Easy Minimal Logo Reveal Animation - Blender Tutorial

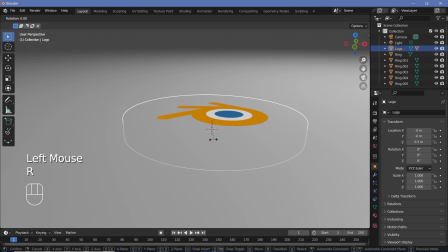249s
And now when you actually rotate it on the Y axis by 180, it should still remain absolutely flush with the rest of the plane, but it will be rotated by 180 degrees.
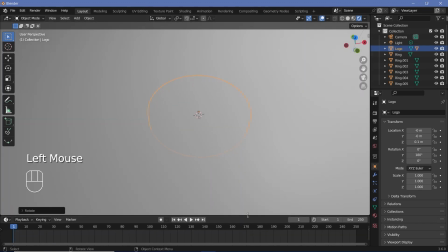258s
Now we can start the animation. So let's set all of our animation and render defaults. Let's go to our render properties, switch on loom and screen space reflections, then go to the output properties, change the frame rate to 30 frames per second. End frame can be whatever you want it to be. So I'll go with 150 so that it's a 5 second long animation. Output folder can be wherever you want to save it.
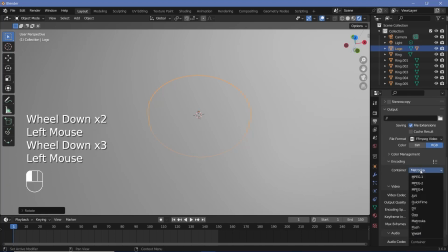276s
File format, I'm going to choose FFmpeg video, and encoding, I'm going to change it from Matros Tosca to MPEG-4, and I'm going to keep an output quality of perceptually lossless. Now, I'll select this and tap I, rotation, and then on frame 120, I'll just rotate it so that it comes up on the y-axis, and I'll also rotate it about some multiples of 360 on the other axis as well.
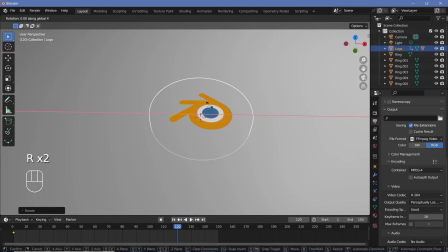294s
So I'll go with RY180, and then I'll go RX360, and maybe RZ-360, and then I'll press I, rotation. So now when you play the animation, you should have this rotate about in multiple different axes until it finally ends up coming and landing exactly there.
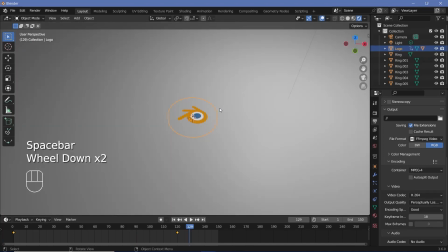310s
Now we essentially have to do the same thing with the rest of the rings. So let's select the first ring, go to frame 0 and tap I, rotation, and then go to frame 120 and just rotate it by multiples of 360 on all three of the axes. So RX360, RY maybe 720, which is 360 into 2, and maybe RZ360, and then I, rotation.
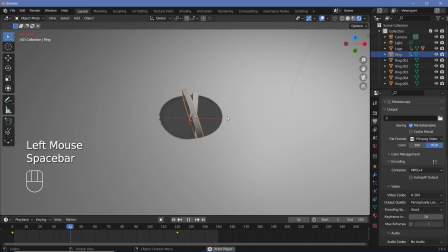329s
Then just watch how you should get different rotations for the two different objects, and that's the animation that you get. Now we can go ahead and do the same thing with the next ring. So select it, go to frame 0, press I, rotation, go to frame 120, press RX-360, RY maybe -360, and maybe RZ180.
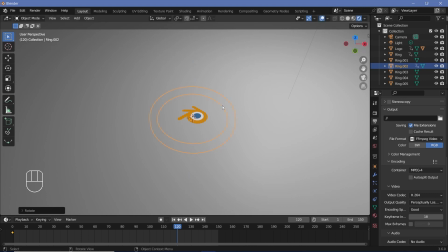347s
Remember, rotation about the z-axis won't matter too much for these, so I think this should be fine. So press I, rotation. Now let's look at what it looks like, and that looks pretty good. We've missed out animating this ring over here, but I think I'm going to actually leave that non-animated because even that adds in a layer of depth.
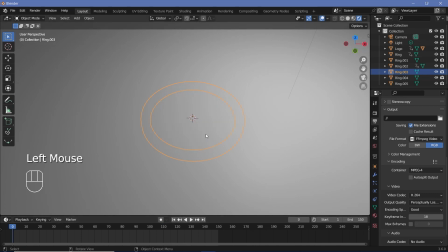361s
Then let's take the second last one and do the same thing and just add in a few keyframes, and definitely do the same thing for the last ring as well.
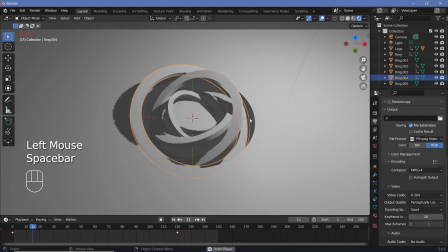367s
Now when you play the animation, you should get something like this,
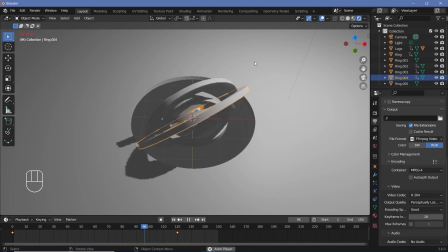370s
where all of them rotate about in different ways and they finally end up perfectly matching up, and you get the logo revealed at the end.
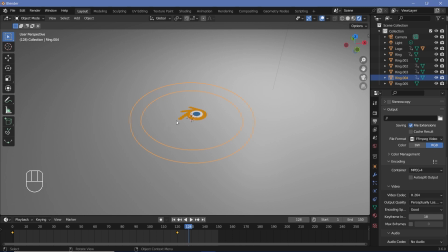376s
If you're happy with the way it's looking, you can go ahead and set materials and then play with the lighting and finally the camera.
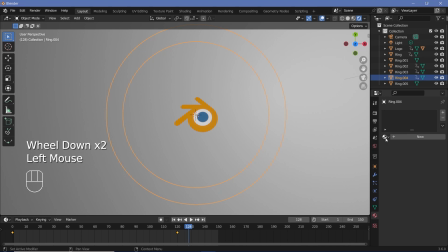382s
So let's set materials by going to the material properties and just giving in the default material to any one of the rings, then select all of the other rings while making sure that the one that has the material is selected last, and then press Ctrl L, link materials. That way all of them will have the same material, and now you can just give it some base color.
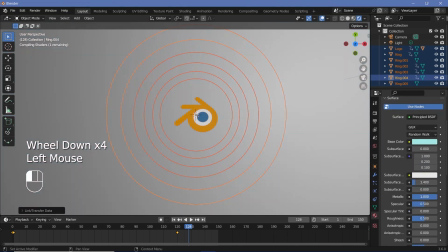398s
It can be whatever you want it to be. I'll go with something more or less desaturated, and I'm going to increase the metallic all the way to 1, and I'm actually going to reduce the roughness as well down to 0.3.
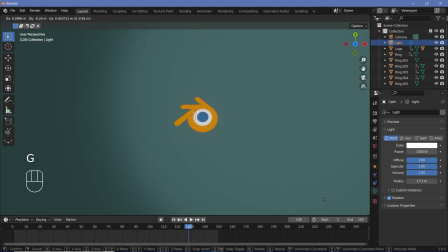407s
As for the light, I'm actually going to increase the radius, and I'm going to press G and just grab it over to the side so that we get some sort of a gradient like this.
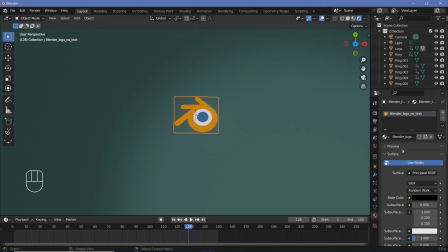414s
And as for my original Blender no logo no text image, I'm actually going to increase the emission strength from 1 to something like 2. I'm also going to change my view transform from filmic to standard so that we actually see the real colors.
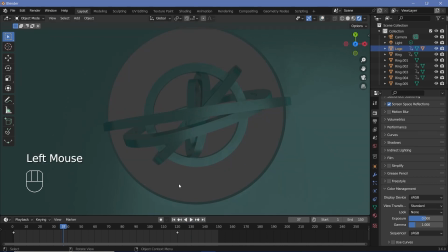426s
And in order to have something present in the background so that we don't actually just see into oblivion, you could give the background some color, or you could add in a plane with some color.
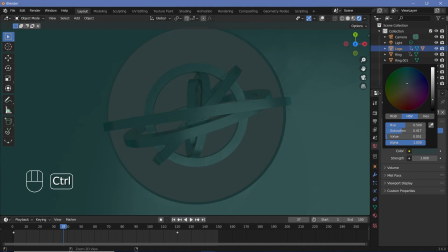434s
In my case, I'm just going to give the background a very slight tint in the same color. And with that, I believe the last thing left to do is add in my camera.
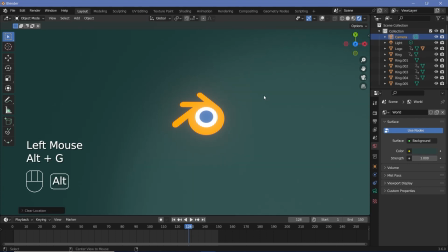441s
So let's select the camera, press Alt G to clear location, Alt R to clear rotation, then press GZ to just drag it up.
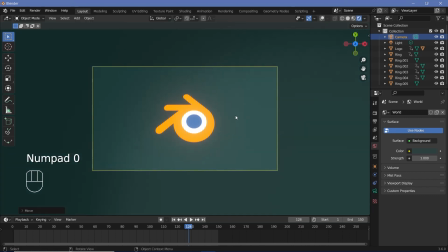447s
And once it's above the scene, you can press 0 to go into your camera view and then just watch the animation.
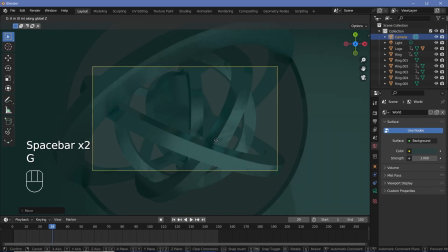453s
Now, obviously this is too zoomed in, so press GZ and move back to just about there.
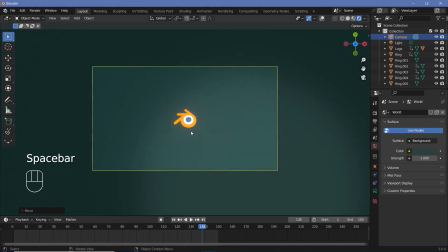457s
And now you should have the perfect logo animation that brings it in. If you want to be more fancy about it, once it comes in and perfectly lines in, you can select the camera, press I, location, and then by around frame 140, you can press GY and just bring it down by a bit and make the term Blender come in.
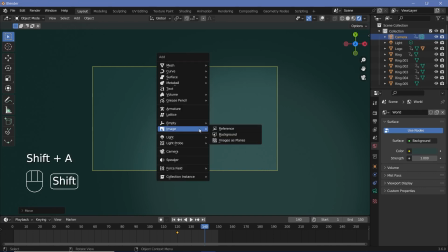472s
So if you have some image, you can actually bring that in. In fact, I think that's what I'll do. So I'll press Shift A, image, images as plane, and choose the Blender logo with the text. And of course, just to see it, I'll switch on my overlays, press GZ to bring it up,
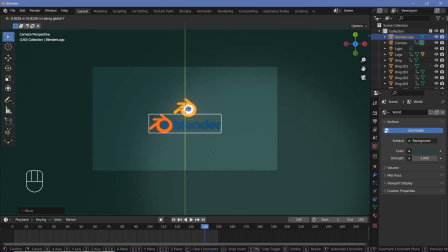484s
and then GY to bring it down just below the term, and just centralize it till I'm happy.